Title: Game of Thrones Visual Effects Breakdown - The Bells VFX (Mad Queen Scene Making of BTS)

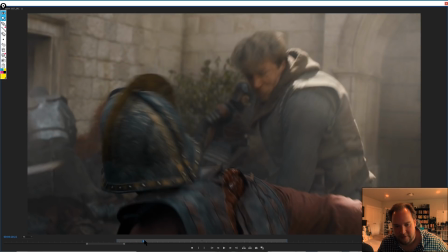[24:24]
And yeah, that's beautiful. Really cool, really gory.
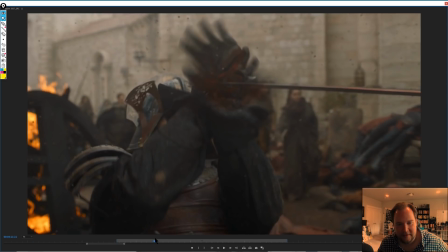[24:31]
And then the hand shot here.
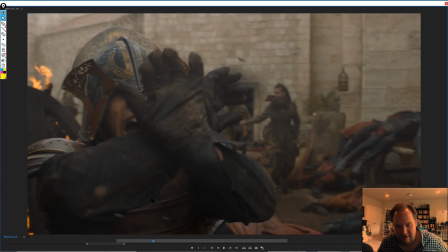[24:33]
So again, pretty straightforward, just match moving the hands and then digitally having them get cut off, doing the blood sims, everything else with it. So I'll go through frame by frame.
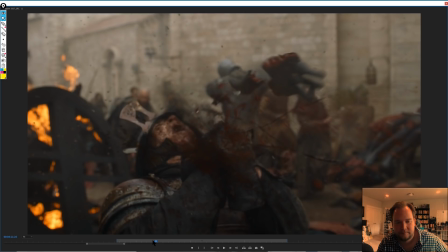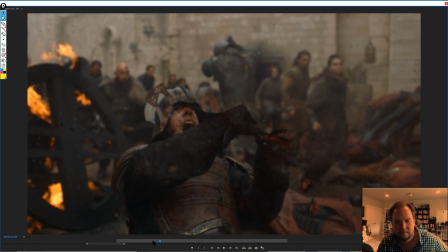[24:49]
I always feel bad to go through frame by frame when
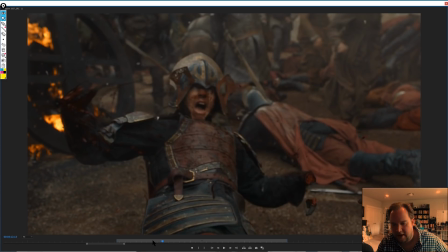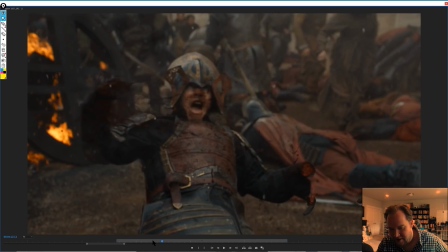[24:56]
I think most people are praying that no one ever does with their work.
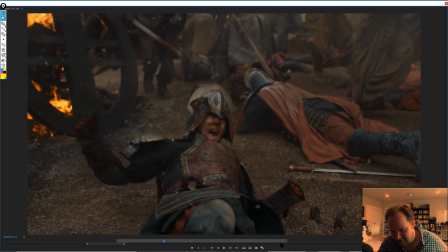[25:02]
But I love the fact that that looks like it's an actual, like a soft body sim, because it actually looks like it's hitting the ground. Like, that's the other thing too, is typically when you're doing shots like this, you'll have handles. Unless it's New York, usually it's about 12 frame handles on either end.
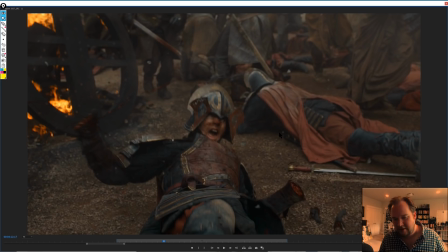[25:19]
So in other words, if a shot's 48 frames, then you would have an additional 24 frames to go on top of that. And so you might end up doing a sim of the fingers hitting the ground and doing all that, and it looks really cool.
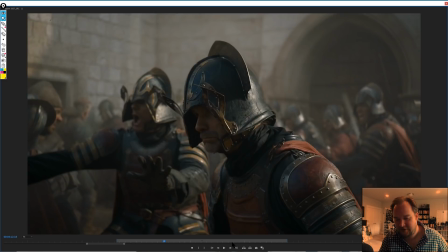[25:35]
And then in the edit, you don't have that anymore. And it's really frustrating to be like, I spent so long on that, and you don't get to appreciate it.
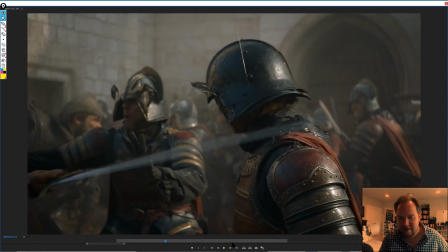[25:42]
So here's the decap, which I thought was kind of cool.
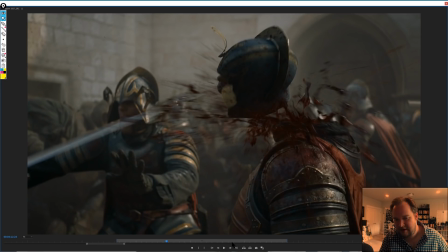[25:45]
So again, you can see it's a 3D fluid sim, and just all the different elements.
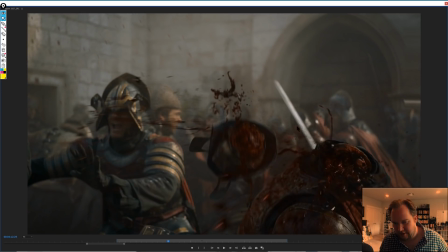[25:52]
The sprits, I think, are really critical. I see a lot of people doing dynamic sims that just don't look right because, again, they're too clean. You'll hear me always talk about negative space, because in the real world, you know, if you look at all the layers that go into here, you got people here, you got the set background back here,
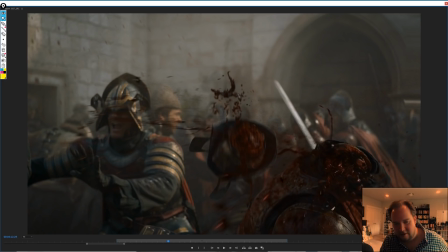[26:10]
in between this guy in the foreground and back here, you've got all the haze, all the dust, you got the sprits, you got more blood being kicked around, all of these different things that build up the shot. And if anything, it's removing that cleanliness from the shot. It's giving it more volume.
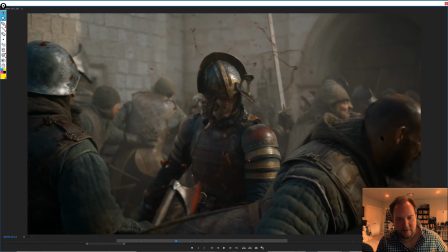[26:30]
So yeah, that's beautiful. And there's another one, axe to the neck.
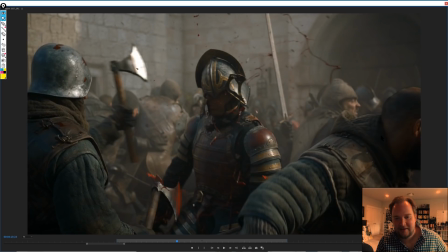[26:36]
So, and I think that just by
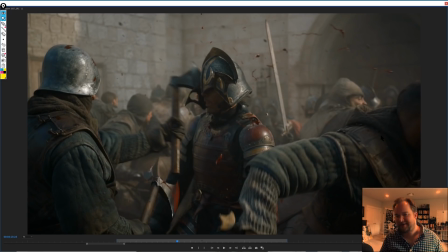[26:40]
having a couple of shots in a tight sequence to give context to this,
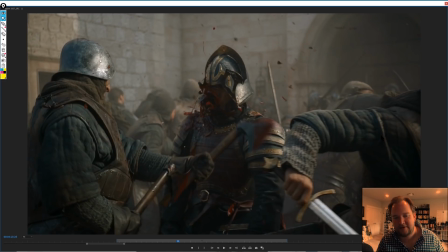[26:45]
like, it means that you don't need to have this sort of stuff throughout every single shot.
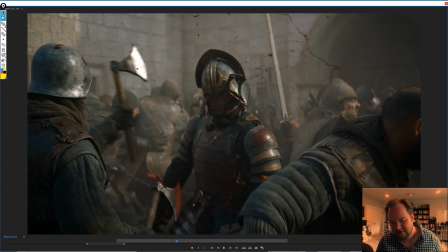[26:48]
It's just assumed when you've got so much chaos, but then you kind of cut to emphasizing this for, 10 seconds.
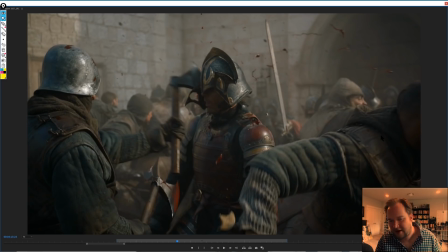[26:56]
That's all you need to kind of capture the brutality of it all, and then you don't need to demonstrate it as much for the rest of it.
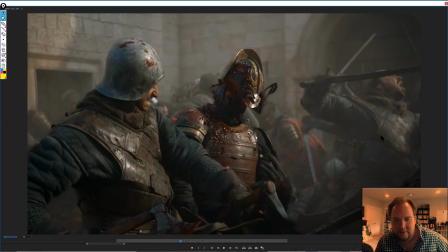[27:03]
So I think that was really well done. It was great.
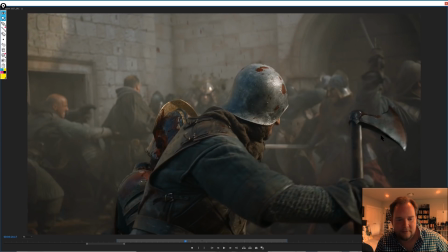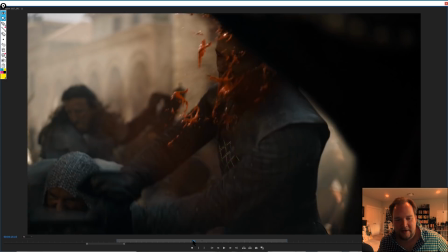[27:11]
So I figured I'd just talk about that because there is a lot of that. Like I said, I believe Scanline did all of that.
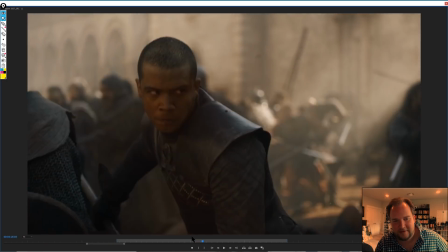[27:18]
I could be wrong, but I do know that there's other sequences that they were doing a lot of blood and I'm assuming blade replacements.
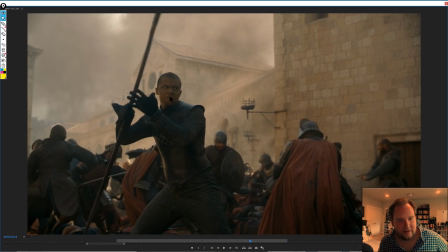[27:30]
But yeah, I mean, any shots like this, I'd imagine a lot of this is all digitally enhanced. In other words, adding fog and things like that in there, or entirely replacing the backgrounds altogether.
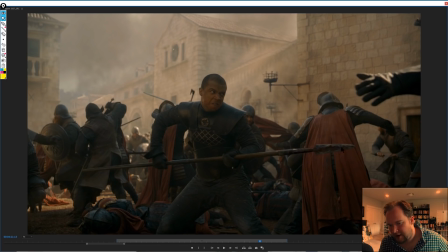[27:43]
But yeah, I'd assume a shot like this that you would track in CG blade at the front,
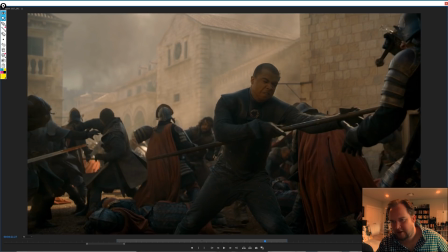[27:49]
and then that way you can go in and do the impaling.
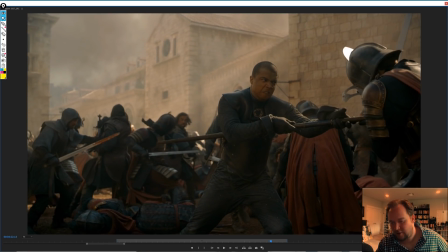[27:53]
In the past, you might do something really hokey, like it goes under his arm and you cup it.
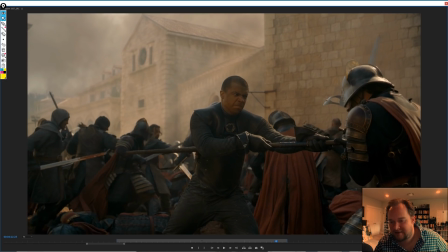[27:58]
But these days, like, people kind of want and expect to see, a blade, blood, all that kind of stuff.
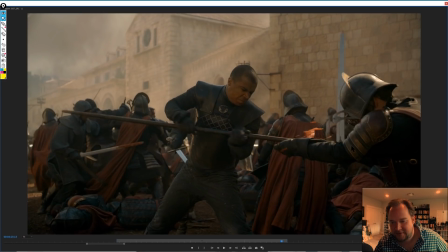[28:06]
So
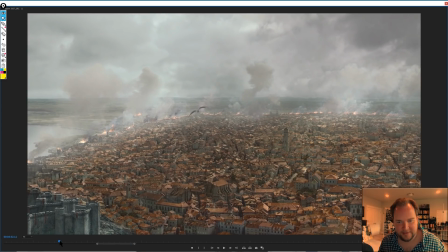[28:09]
cool. So I talked about this earlier, but one thing I really liked is that they do these cutaways where they'll show all the destruction,
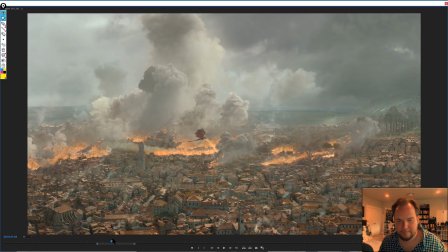[28:18]
everything happening throughout these shots.